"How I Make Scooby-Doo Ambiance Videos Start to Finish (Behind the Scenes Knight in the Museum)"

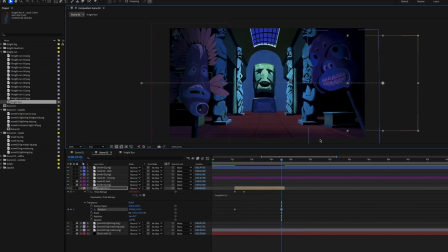(20:52)
Then I added the knight, which we've already animated, and I wanted him to run back and forth through the hallway, so I animated him 3 times here.
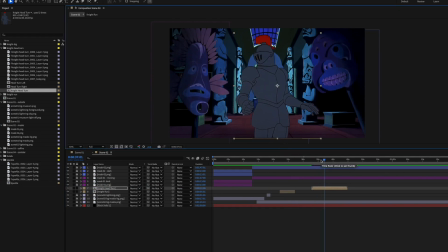(21:09)
And at some point, we also introduced the knight rising up from the foreground as well. So because it's already animated, all I need to do is place them where I want them and resize them so he looks like he fits the scene.
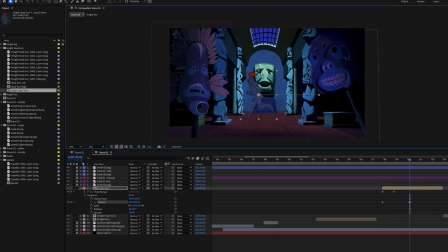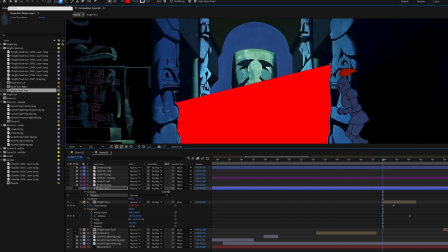(21:33)
Then I add masks, so it looks like he's running behind objects. Like you can see here, I'm drawing a mask, so it's going to look like he runs behind those statues.
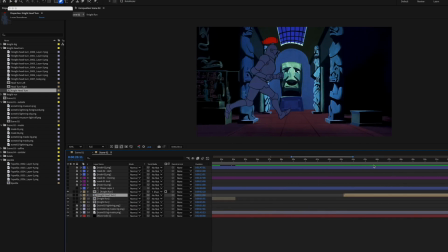Now for the third running knight, where he runs back across the hallway, way in the background.
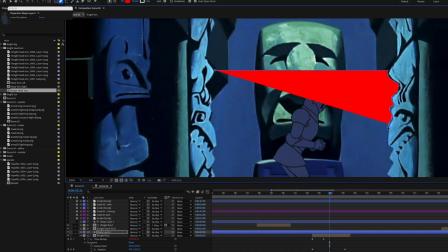(22:01)
Then I add a mask for this as well, so it looks like he runs behind those far statues.
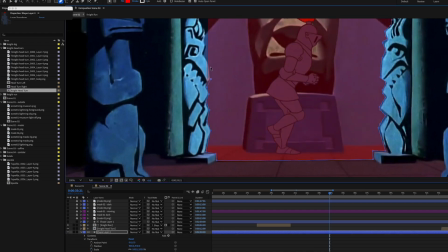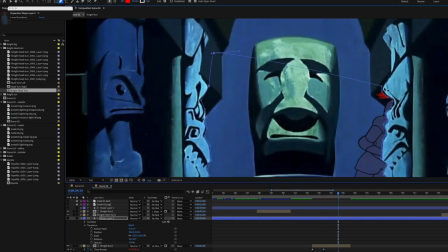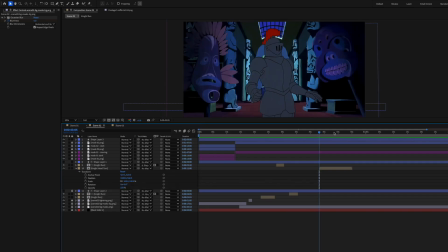(22:18)
Then I just need to animate the knight rising up in the foreground.
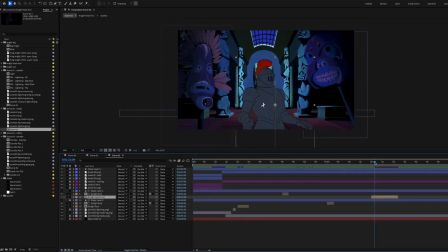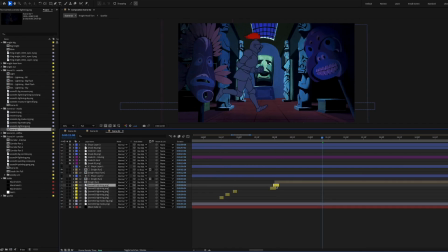(22:32)
And as always, the final touch for these scenes is the lightning. And I space that out so that it just seems natural. I'll add the thunder sound effects when we get into Final Cut Pro.
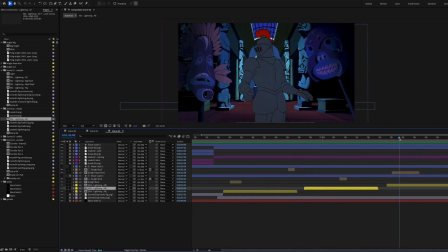(22:53)
And with that, that scene is done.
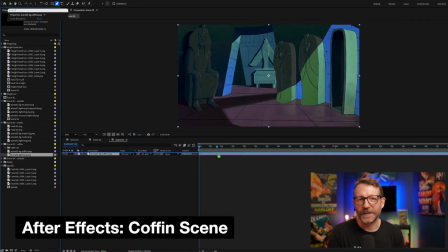(22:58)
The coffin scene was actually easy to assemble in After Effects.
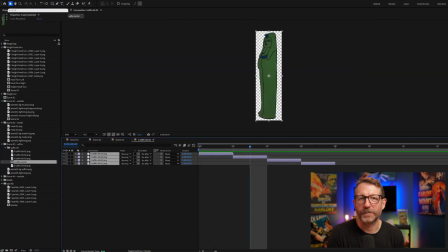(23:02)
The bulk of the work was in Photoshop, making these frames for the coffin door
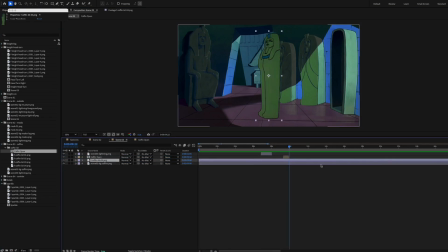(23:08)
and sizing it down horizontally so it would fit in 1920 by 1080 resolution. So again, we drop in the knight. I want him running in the hallway in the back, so I animate that.
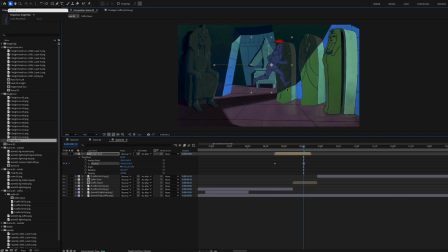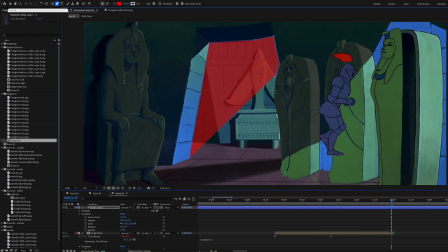(23:38)
And add a mask so it looks like he's running in that door.
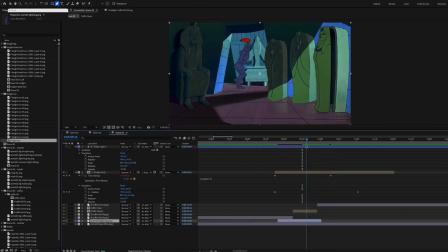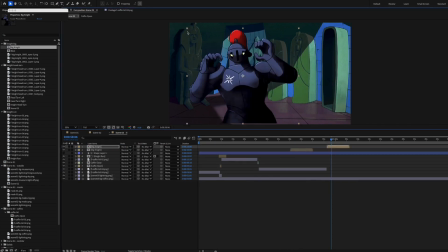(23:49)
This was a last-minute decision as well. I wasn't sure what I was going to put in the coffin, but I decided that I could probably work with the blink animation
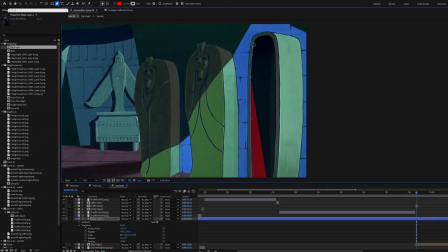(24:01)
and size it down and turn it just enough to make it look like he is in the coffin and peeking out at you.
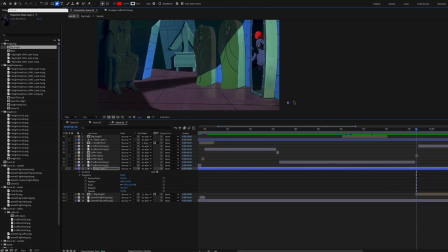Again, this is something that just came to me as I was working on the scene. I didn't really plan it out.
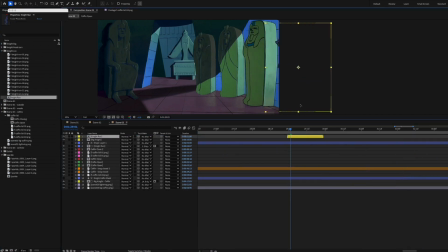I try to tell a story with these animations. In this one, he keeps getting closer to you.
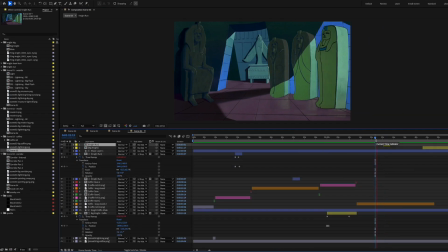(24:37)
He's running in the back hall, then he appears in the coffin, and then he appears very close to you. The final stage is doing all the lightning.
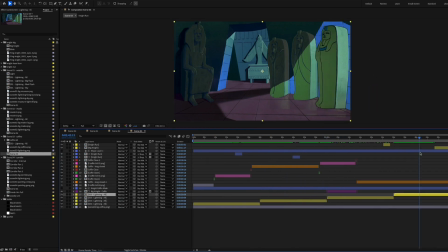(24:55)
And that scene is done. The hallway scene